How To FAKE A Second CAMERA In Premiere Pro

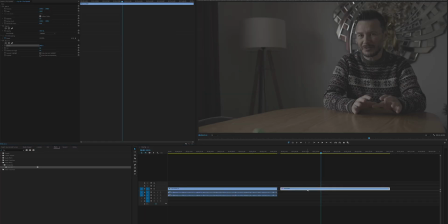[4:01]
So next things next, what we're going to do is we're going to drag that clip over the top of the original clip, and then where we want it to come in, we're effectively just going to bring that clip into play, and then where we want it to come in again,
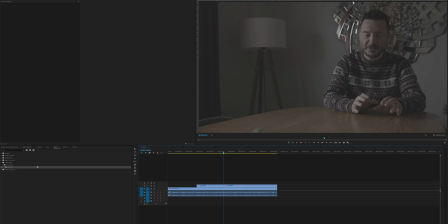[4:19]
so let's say we take it out there and we bring it back in, say there, and this is just all to show you what happens. Now, the next thing we do, once we've got our clip all lined up, because they're the same size clip, obviously, we don't have to worry about trying to match them up in for sound and anything, because it's exactly the same clip. All we're gonna do is just lay it over the top. So what we're gonna do now is we're then gonna adjust the clip slightly to sort of convince the viewer that this is a slightly different camera.
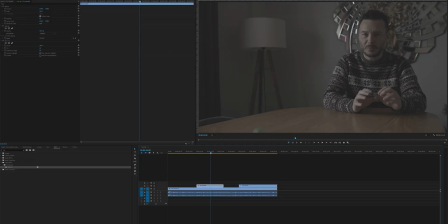[4:50]
So what we can do now is we've highlighted our clip. We're gonna go to our scale.
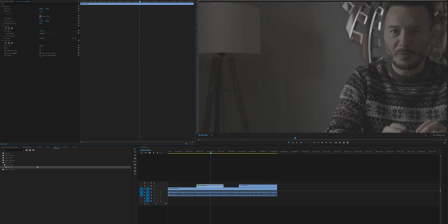[4:55]
In my case, I'm gonna zoom in to 170, and I'm going to bring this down a little bit, and I'm going to bring it across here like so.
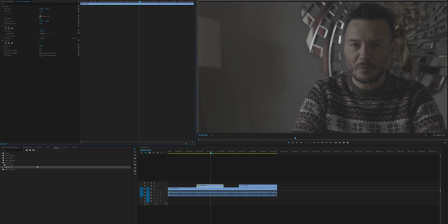[5:08]
I'm just going to bring it back that way a little bit because I want to keep a little bit of this lamp in, even though it's in the first shot. I still want to keep a little bit of that lamp in because I want to sort of give the viewer the indication we're still in the same place. And if we see the crop in too tight, essentially it's just a straightened crop. But what we want is we want us off to the opposite side of our scene to give that sort of view of being a different camera.
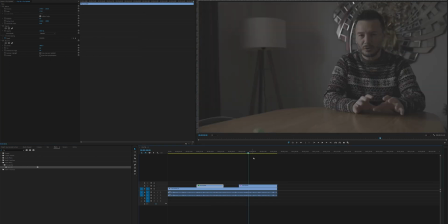[5:29]
So we're at 1393 by 1631. So we just come to the next step here, and we just type these in.
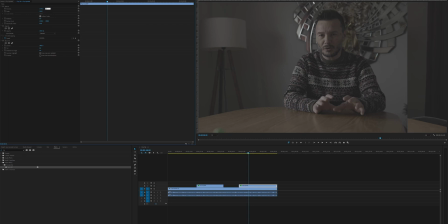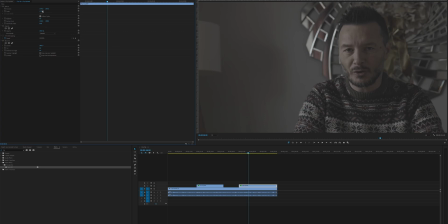[5:45]
1393, 1691, like so, and then 170, like so, and then we're basically done.
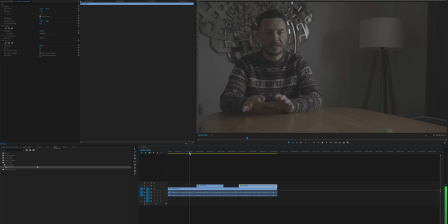[5:50]
We've essentially got ourselves a second camera shot, which basically looks like two cameras,
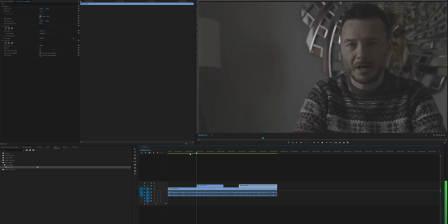[5:58]
but one is slightly more zoomed in, and it also looks like you've sort of swiveled and looked at the camera because it gives you that sort of newsreader effect, you know, where they sort of look at a different camera and so on and so forth. But because you're at a different side, your brain perceives that actually they've already looked at that second camera just before, so they're in time and all that kind of stuff. So it's quite a nifty little effect, basically. So with that, I hope you did find that this was quite useful. It's a really, really, really, really, really quick tip on how to sort of fake a second camera if you're only using one camera or you've only got one camera. And it just allows you to just add that little bit more of a convincing sort of larger production and be a bit more creative with the shots that you've got, even though you're only using one camera. So with that, I will see you guys in the next one, which I think might be after Christmas. So I'll see you then. Peace.